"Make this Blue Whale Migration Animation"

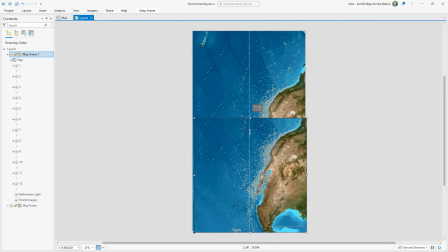481s
So I'm going to copy this map frame and just paste it again in the layout. and I'll resize it way down to an overview size and then I'll just activate this overview map frame and zoom
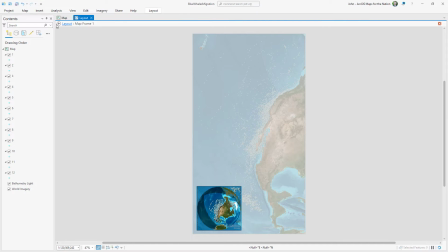495s
out so that you can see the whole world and then I'll exit that activated navigation mode and
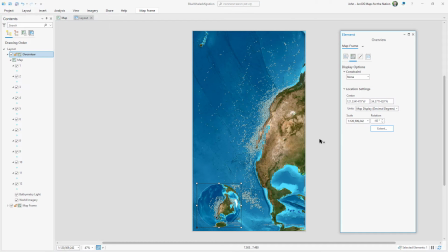500s
I'll rename this to overview and I think I'd like to un-rotate this map in the overview map frame. Now if you look closely you can see some text on my main map and my overview map.
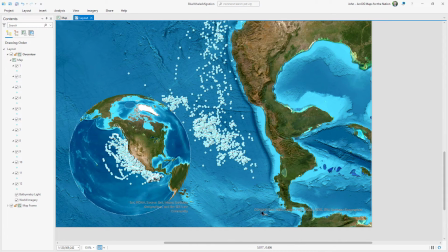512s
Let's take a closer look. These are service layer credits. This is citation information for the base map and for the vector bathymetry overlay. Now by default you can't move them or change how they appear.
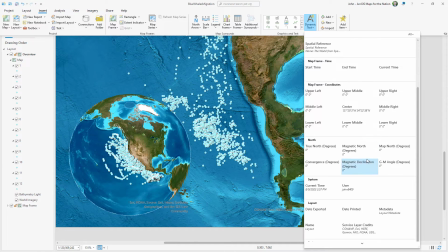524s
But if you go into the insert tab there's an option to insert service credits and then
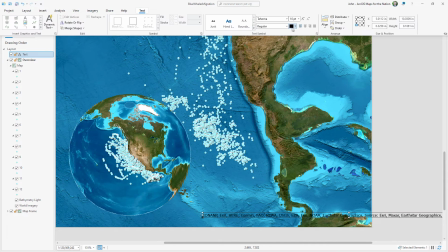530s
I can just position it anywhere on the map and it gets rid of that problem of redundancy and I can style it.
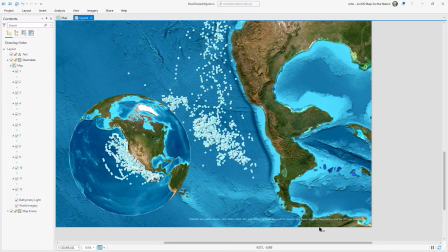536s
We'll add additional citations here later on for the whale data. Now of course we want our map to look cool.
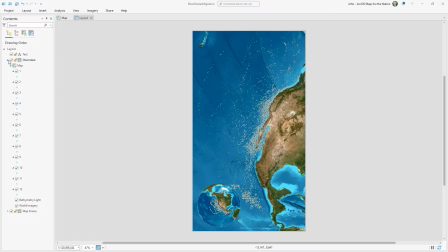541s
And the easiest way to make any map look cool is to give it a coordinate grid.
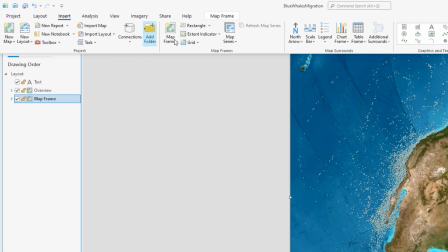547s
So with my main map selected, I'm going to insert a grid. And I'll just choose this first option here.
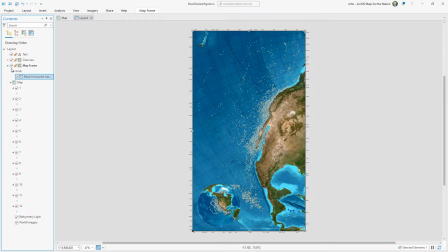553s
And we've cast this cool looking grid over our map. See what I mean? I want to change how it looks.
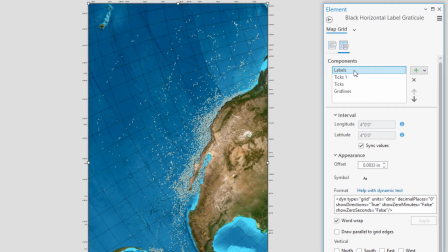558s
So I'm going to open its properties and go into this second tab here and just delete everything except for grid lines.
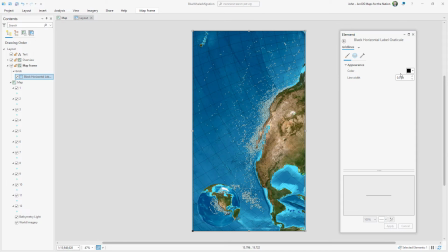566s
Labels, ticks, they've got to go. Just give me the grid lines and I want to change how they look because I want to make them semi-transparent white. Why? Because I think that looks cool. Classy. An adult blue whale is the same size as 2,670 average-sized men who have been squeezed into a whale-shaped mold. Now let's take a look at this overview globe.
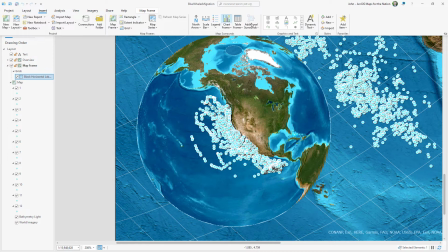590s
I want to give it a sense of mass. I want to enthingify it and I'll do that in a really hacky way using a bunch of graphics.
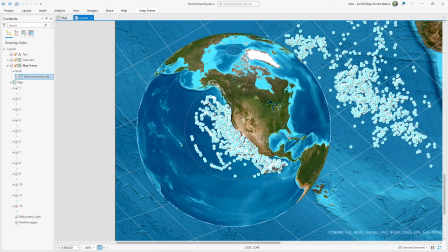598s
So I'm going to insert a circle and make it about the same size as this earth. And then I'll open its properties and choose the symbol tab so I can change how it looks.
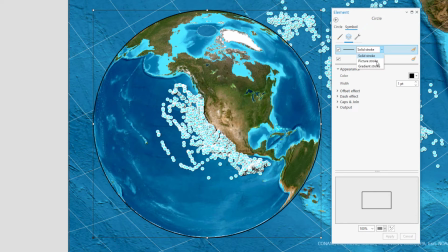609s
And I'm going to make this line a gradient stroke. And this gradient stroke is going to end up looking kind of like a little atmosphere. So I'll make it thick like 10 points and I'll give it an offset of half of its thickness so it only renders on the outside side of the line, and I'm going to give it a gradient of blue to transparent blue.
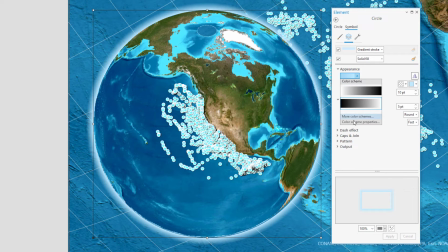630s
And I'd like to soften this gradient a little bit and make it less linear,
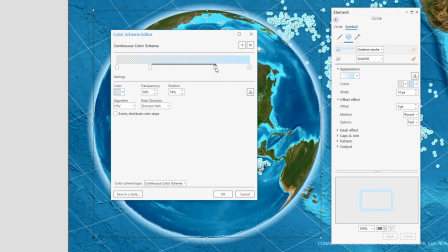634s
so I'm going to add a couple stops and then nudge them closer to the right so it's more abrupt right at the edge of the earth and then tapers off slowly.
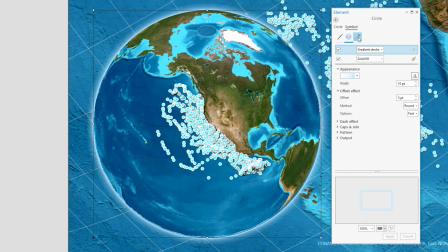642s
And next, I'll duplicate this outer gradient and flip it so it renders inside the globe. I'll make it a little bit skinnier, and I'll make its offset negative, so it renders inside the globe. And then I'm going to mirror its gradient direction. So it looks like it's kind of hugging inward instead of growing outward.
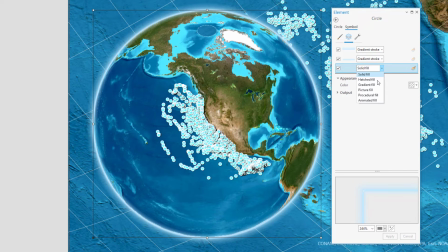661s
And the result is a nice little hazy atmosphere. Now for the fill, I want to give this globe a spherical sense of depth. So I'm going to give it a gradient fill, and it'll go from a darker, semi-transparent blue into a fully transparent version of that blue.
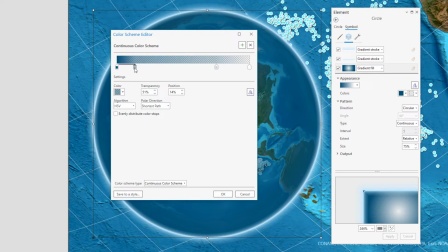678s
And then I'll just play with this gradient, pushing a lot more transparency into the center of the globe and making the outer edge of the globe more opaque.
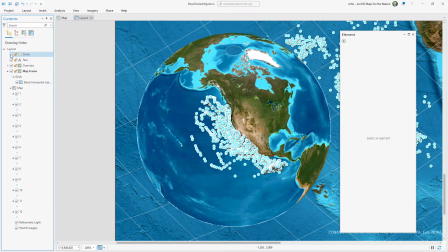686s
This just gives our globe more of a realistic rounded appearance. It's the little things.
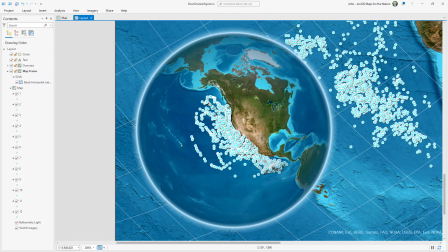692s
And since round realistic things cast shadows, let's add a fake shadow.
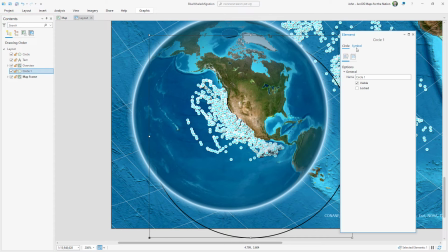697s
I'm going to insert another circle. This time I'm going to draw it over to the right and below the globe. and I'm going to drag
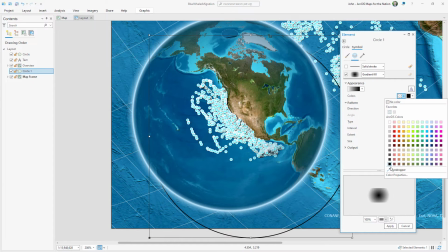704s
this layer beneath my overview map so it renders under the overview and on top of the main map, if that makes any sense.
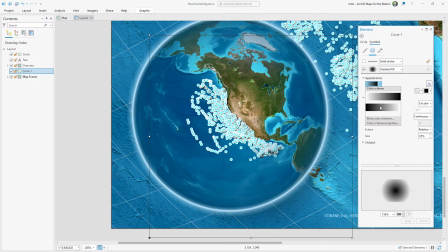711s
And then I'm just going to style this so it's a circular smooth gradient with a black center and a fully transparent black outline.
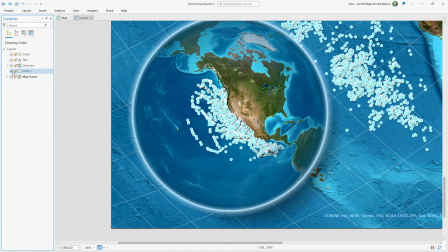720s
And the result is just a nice little shadow.
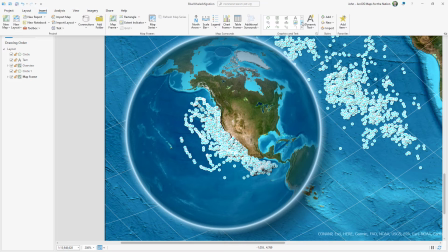722s
And while we're playing around with these silly little tricks, let's get extra silly and put in a reflective shiny top to this globe.
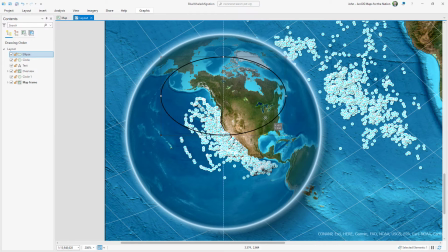730s
I'm going to grab an ellipse and I'm going to insert it on the top of the globe and I'll rotate this
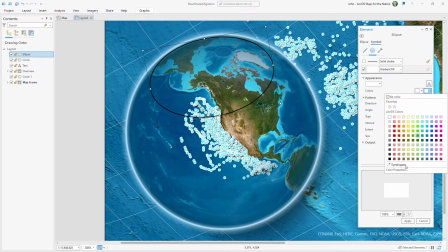740s
and I'm going to give it a gradient of semi-transparent white to fully transparent white and for some reason it just works.
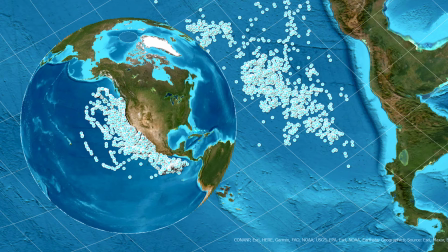748s
And the result turns something that's kind of flat and sterile into something that looks alive or real or touchable, has some physics to it, I don't know.
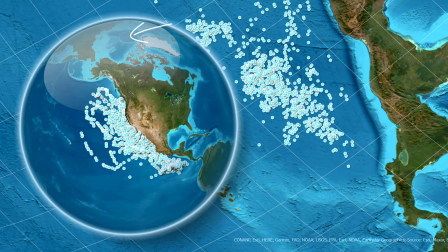756s
Now you may have noticed this void at the north pole and it's there because the imagery and bathymetry don't extend all the way to 90 degrees. I could have put a patch behind it, but we lucked out because the background is pretty much the same color. And at the scale we need, it's good enough. A blue whale is equivalent in weight to 642 school buses, each filled completely with seawater.
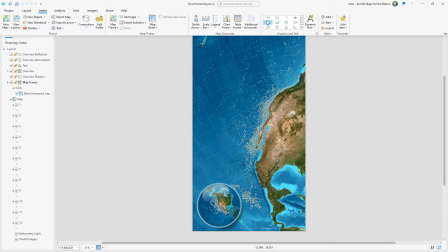779s
When creating a layout, you're always trying to balance your composition. And right now our map is awfully bottom heavy. So I'm going to add a rectangle to this layout. And then on this, I'm going to add the title and I'll put it at the top so we can lend visual balance to this layout I'll open this
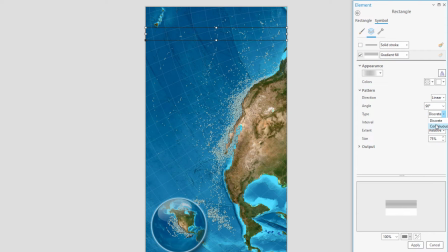794s
elements properties so I can style it and I'm going to give it a Gradient that looks kind of glassy so it'll fade off at the
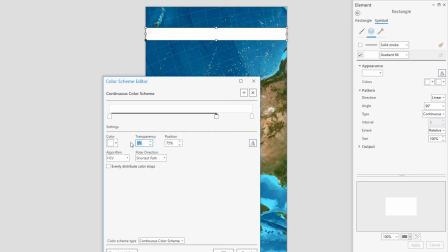801s
edges and be Semi-transparent white in the middle and I do this by giving the fill a linear gradient And then I tweak the color
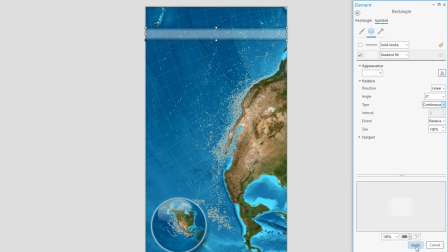809s
stops in the color scheme editor and I'll change the angle to zero degrees So that the gradient is horizontal and now I'm gonna hack in a fake shadow So I'll make a copy of this rectangle and paste it just below the first rectangle and make it a little bit shorter. And I want this shadow to be vertical.
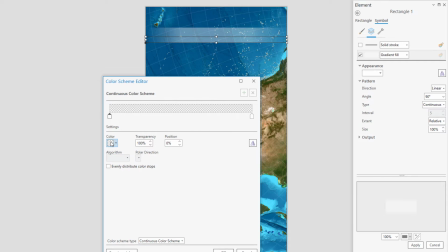828s
So I'll change its angle to 90 degrees and I'll give it a gradient of deep dark sea blue to a fully transparent version of that blue.
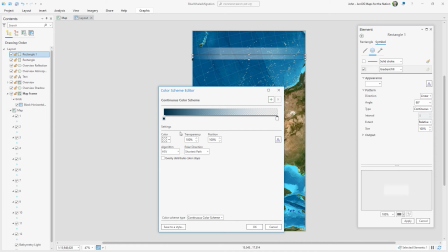837s
And the result is a subtle or maybe tacky, depending on your opinion, drop shadow.
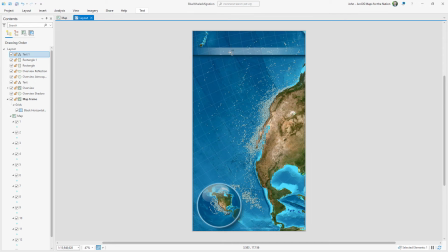843s
And then I'll add the title itself. I'll insert text and name it blue whale migration and I'll give it a font of trusty old century gothic I'll give it a nice big readable font size and
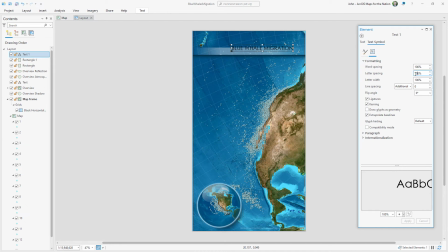860s
I'll also go into the letter spacing and get crazy the larger the letter spacing the better it looks and I'd like to give this title a glassy light look to match its background plate.
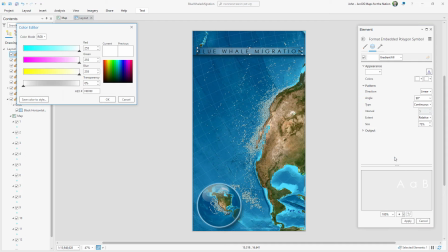878s
So I'm going to format this polygon symbol and give it a linear gradient vertically oriented from white to semi-transparent white.
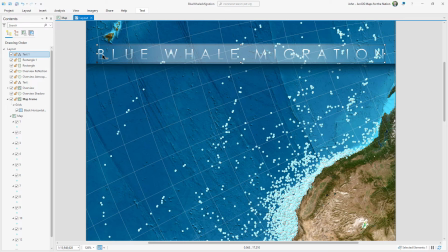888s
Below the title I'm going to add a reference for the month of the year that we'll use in the animation later.
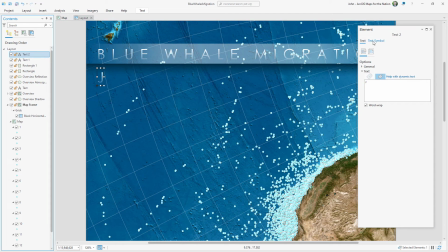895s
So I'll duplicate the title text and then just rename it J for January and I'm going to make it a smaller but bolder. And then I'll change the color grading a little bit to make it even dimmer because I want these month
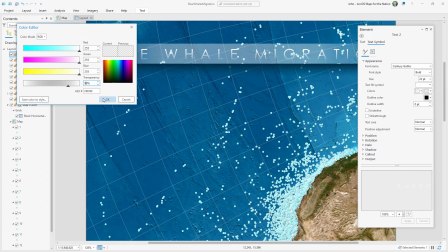910s
letters to be a vague reference that will sit behind the currently selected month.
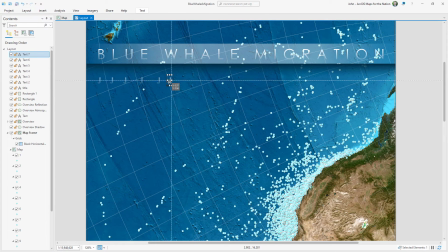917s
And then I'll just duplicate this letter so I have 12 instances of it, one for each month.